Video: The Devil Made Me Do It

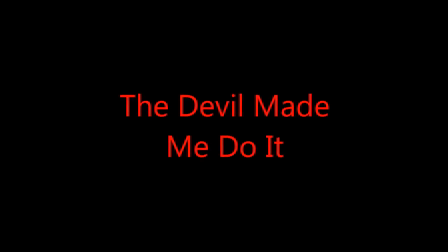0:00 The Devil May Me Do It is a mixed documentary, including narration, observation, archive footage and interviews.
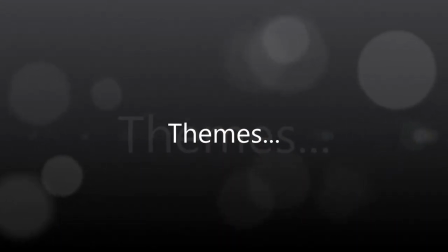0:07 It has several themes running throughout it, a main one being media effects and the influence of the media.
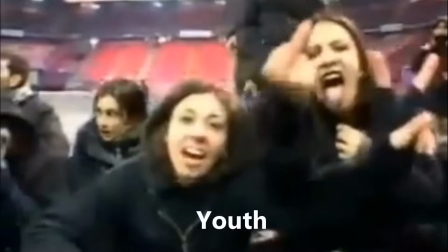0:13 Other themes that run through the documentary are crime and youth, and there are also themes that generate conflict as they are binary oppositions,
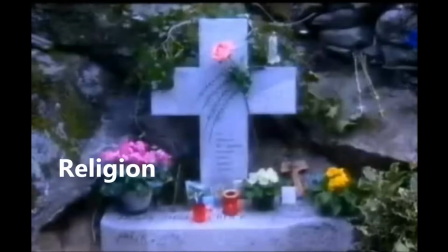0:21 such as religion versus the devil and good versus evil.
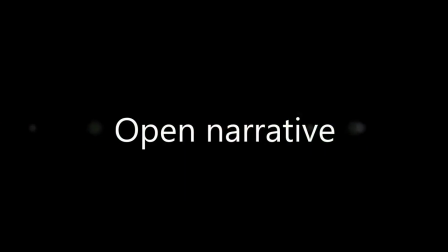0:25 The narrative structure of The Devil May Me Do It means it is an open documentary. this means that by the end of the documentary not everything is closed or has an answer to it the documentary is also single stranded as all themes link together to create one storyline
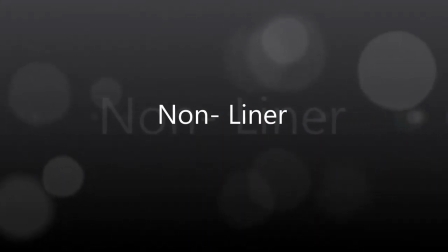0:40 it is also a non-linear narrative as it is not all shown in chronological order because of things such as archive footage the interviews
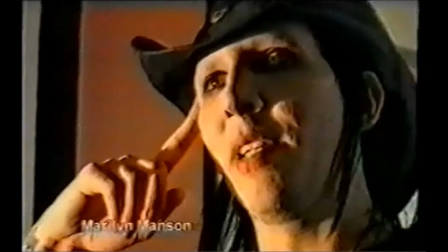0:49 throughout the devil made me do it i'm mostly conventional with close-up or medium close-up shots and in line with the rule of thirds the interviewees are also
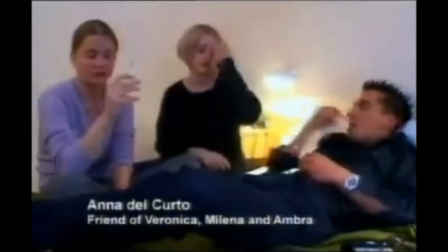0:58 not speaking with direct mode of address.
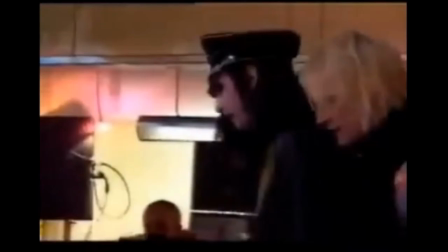1:00 There are several other camera shots used throughout the documentary, these being a low angle shot of Manson showing his power,
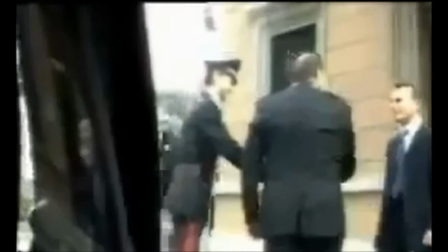1:08 crane shots of his fans at concerts to show his influence over them, and handheld shots that make it more realistic for the audience as there was more freedom for filming.
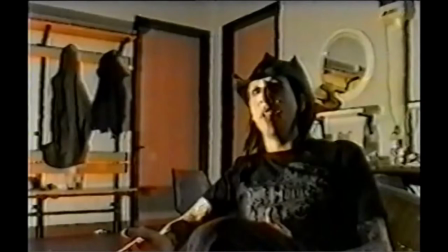1:17 There is also observational footage that illustrates and gives evidence to the audience. The mise en scene within in the documentary shows Marilyn Manson with half of his face in darkness. This is done through the lighting and it signifies he has two sides to him, good and evil.
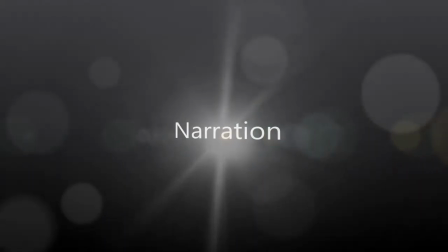1:33 However, at the same time, the setting of the cloakroom during his interview normalises Manson and makes him more relatable. There is a lot of narration throughout the documentary that gives the audience an understanding of what is going on. It also highlights key elements of the exposition. The voiceover is done by an English male with a standard accent.
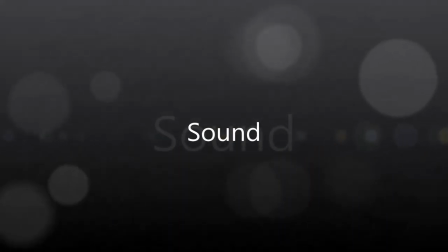1:54 This is conventional as it gives a sense of authority and knowledge.
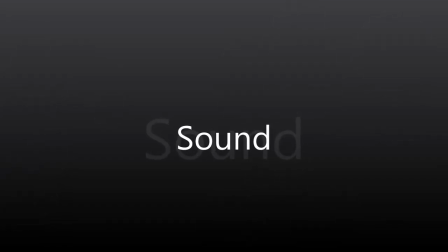1:57 There is music played throughout the documentary both in diegetic and non-diegetic sound forms
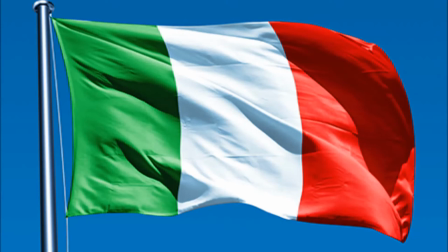2:03 and sound effects added in for the stabbing and a heartbeat which highlights the inhumanity of the situation. Also as the documentary takes place in Italy translation for the interviewees is required
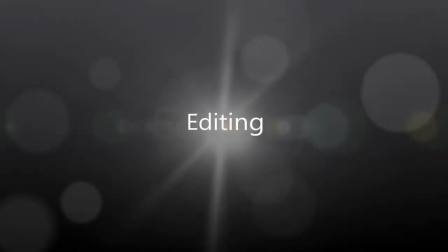2:15 therefore the volume of the interviewees voices is lowered and translation is added over the top. The editing in the documentary keeps the pace steady throughout the majority of the scenes and there is a montage to introduce the audience to the situation and to engage them throughout.
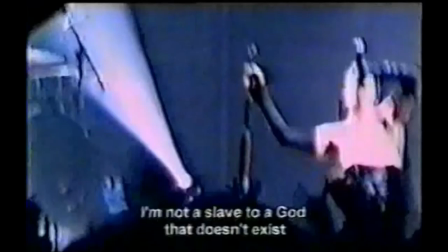2:32 Cutaways are also used to provide visual evidence within interviews and make it more interesting for the audience. There is a lot of archive footage included in the documentary through things such as Mountain's music videos,
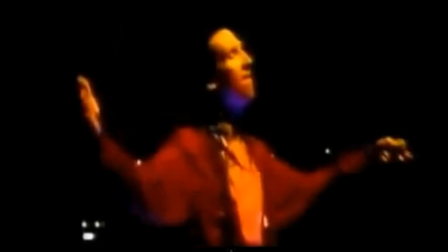2:45 pleased interviews, chat show clips and photographs.
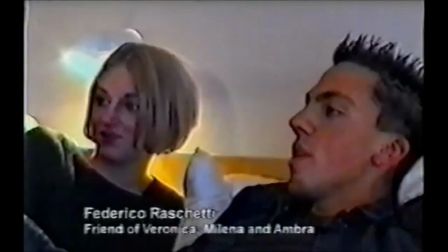2:48 Finally, the graphics used in the documentary give the audience an understanding through subtitles and text explaining details fully.